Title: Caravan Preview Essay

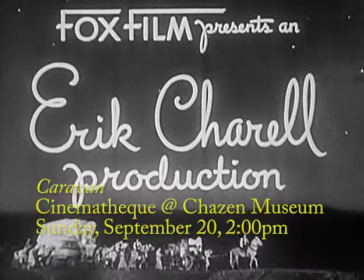Hello, this is James Krell from the Madison Film Forum, and this video will illustrate stylistic features in Eric Chirrell's Caravan,
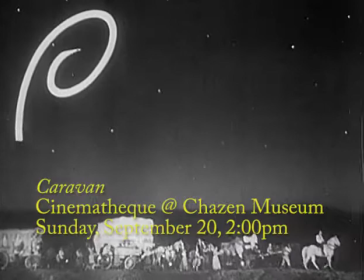which screens at the UW Cinematheque on Sunday, September 20th.
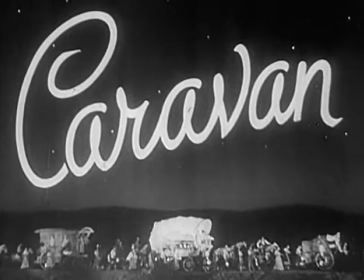Caravan is uniquely vibrant and full of life, so here I'll look at some of the techniques in the sound design, cinematography, and staging that create that energy.
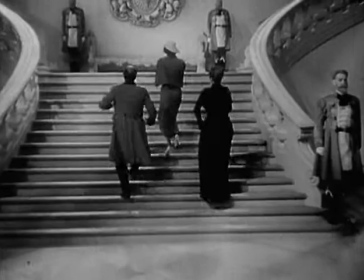Mickey mousing matches rhythm and movement on the image track with rhythm and pitch on the soundtrack.
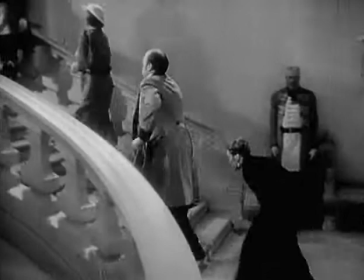Here, Wilma's ascent up the stairs is echoed by the ascending notes. This is a playful technique commonly seen in early sound cartoons and musicals.
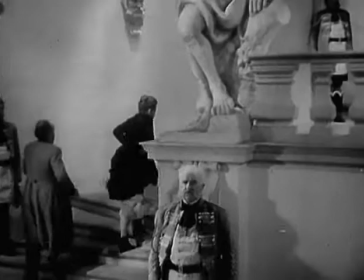The eye is drawn to the movement matching the sound, which leads us to almost miss the humor of Miss Opitz raising her dress to keep up with Wilma.
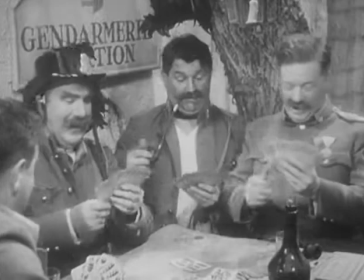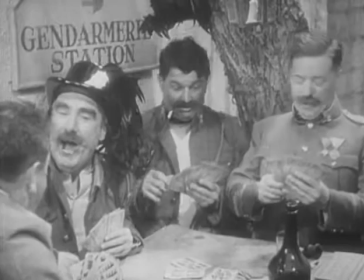Here, the beat of the song matches the men playing their cards.
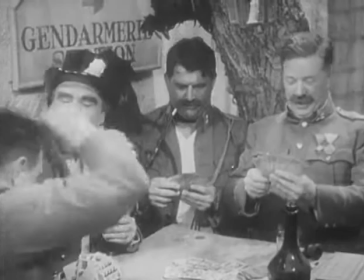As the camera moves to other parts of the jail, we hear another playful technique.
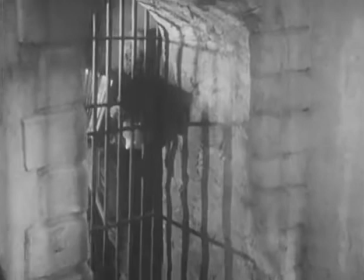Shifts in timbre through changes in voices and instrumentation to create comic contrasts.
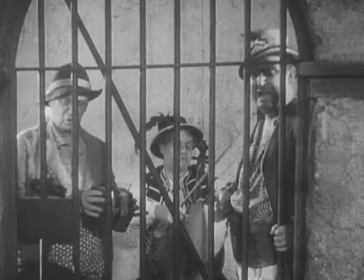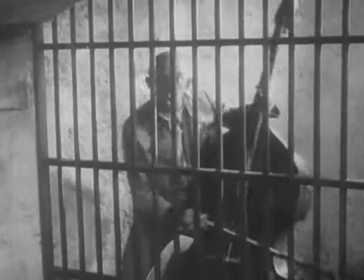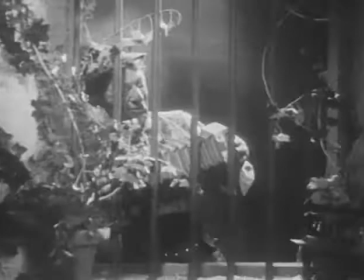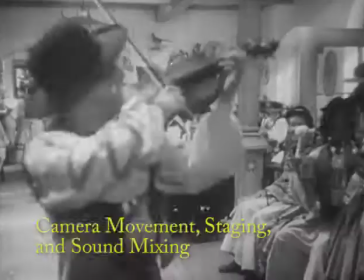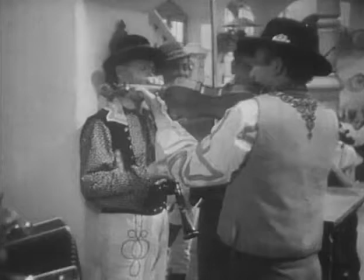The first moments of this great long take set up how camera movement, staging, and sound layering will work in the rest of the shot. Watch and listen.
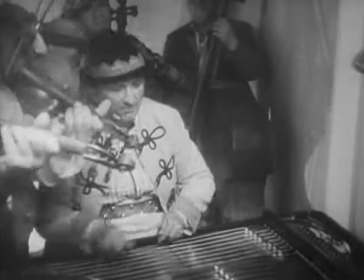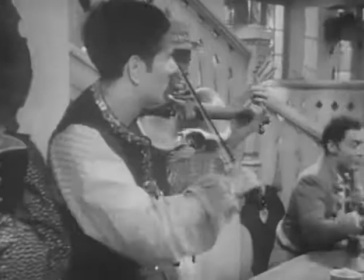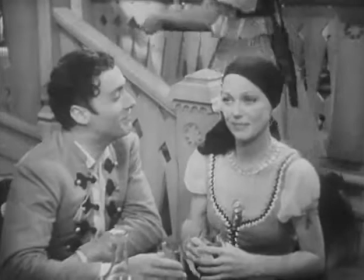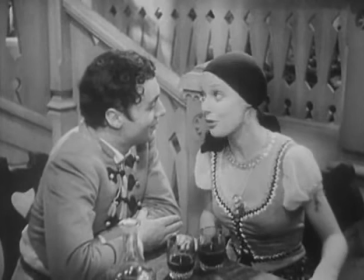Wilma has disguised herself as a gypsy, which allows her to celebrate in the tavern unrecognized by the local townsfolk.
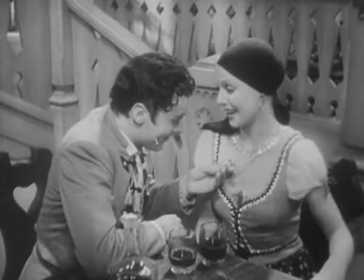Characters weave in and out of the frame and we hear musical instruments layered in the soundtrack as the camera reveals what seems to be an endless array of merriment.
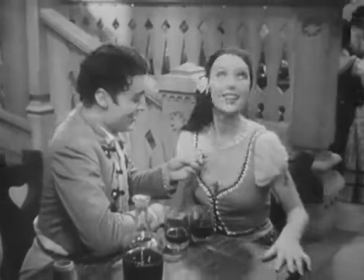You could buy your whole gypsy camp with this. Come here. Ask the lady what she wants to hear.
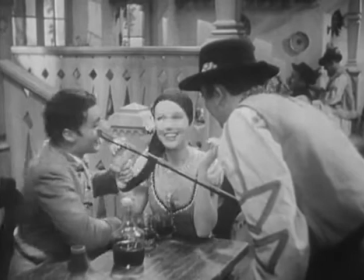Something happy, something gay. Something really happy? Yes. Something really gay?
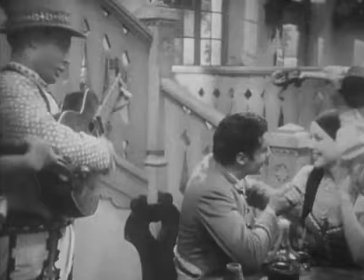Yes. Hacha-cha, hacha-cha.
The second half of this long take elaborates on the movements and sounds of the first half.
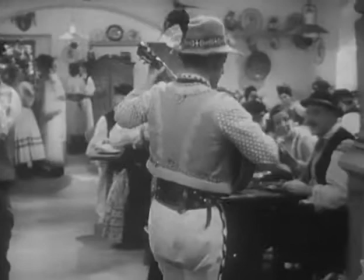From the violin player, the camera pans left to the guitar player, whom the camera follows from screen left to right.
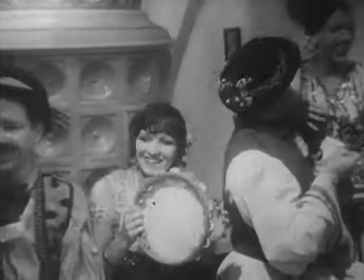The guitar player leads us to a young waiter, whom the camera follows from screen right to left.
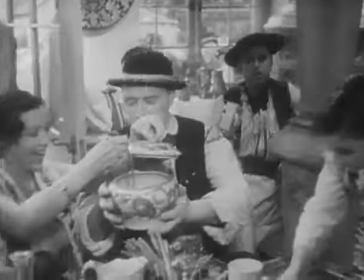The waiter leads us down a seemingly endless row of townsfolk singing and playing various instruments.
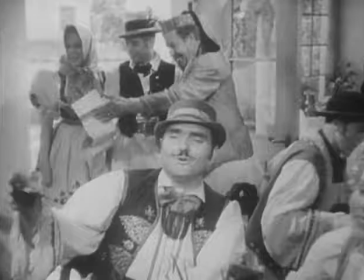As we travel down that row, various instrument sounds and voices are woven in and out of the soundtrack as their sources appear and disappear from the frame.
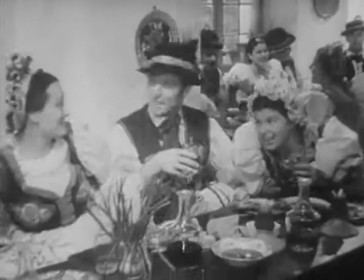This boisterous energy never seems to let up at any time in the film.
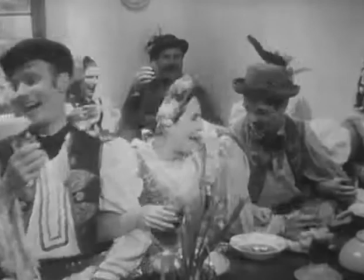There's always another singer or dancer or grape crusher, and always another guitar, violin, or flute.
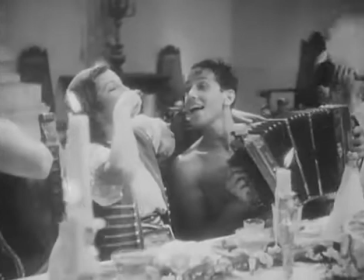The next shot, which brings us back to the palace, matches the movement of this shot, and we hear one more flute layered in the soundtrack.
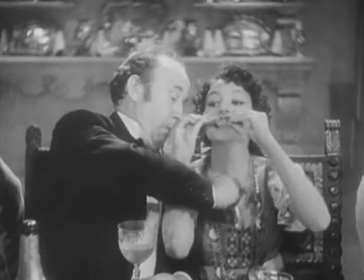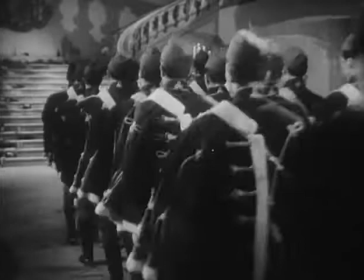Eventually, the gypsies take over the palace. While we're used to the large Art Deco-inspired spaces of 1930s musicals,
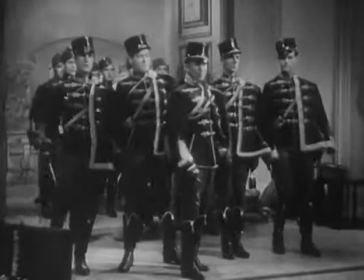it is quite jarring and exhilarating when Cherelle fills those spaces with a controlled chaos in his staging of the gypsies.
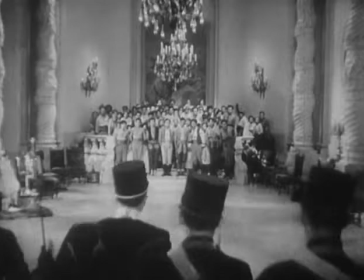The most vivid example of this is the confrontation when the local authorities attempt to clear the gypsies out of the palace.
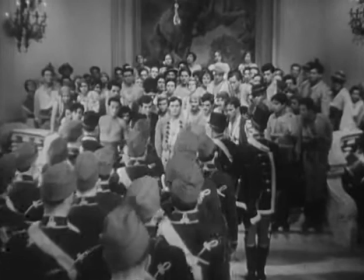What begins as a regimented advance and a slow surrender eventually transforms into an explosion of kinetic energy and movement.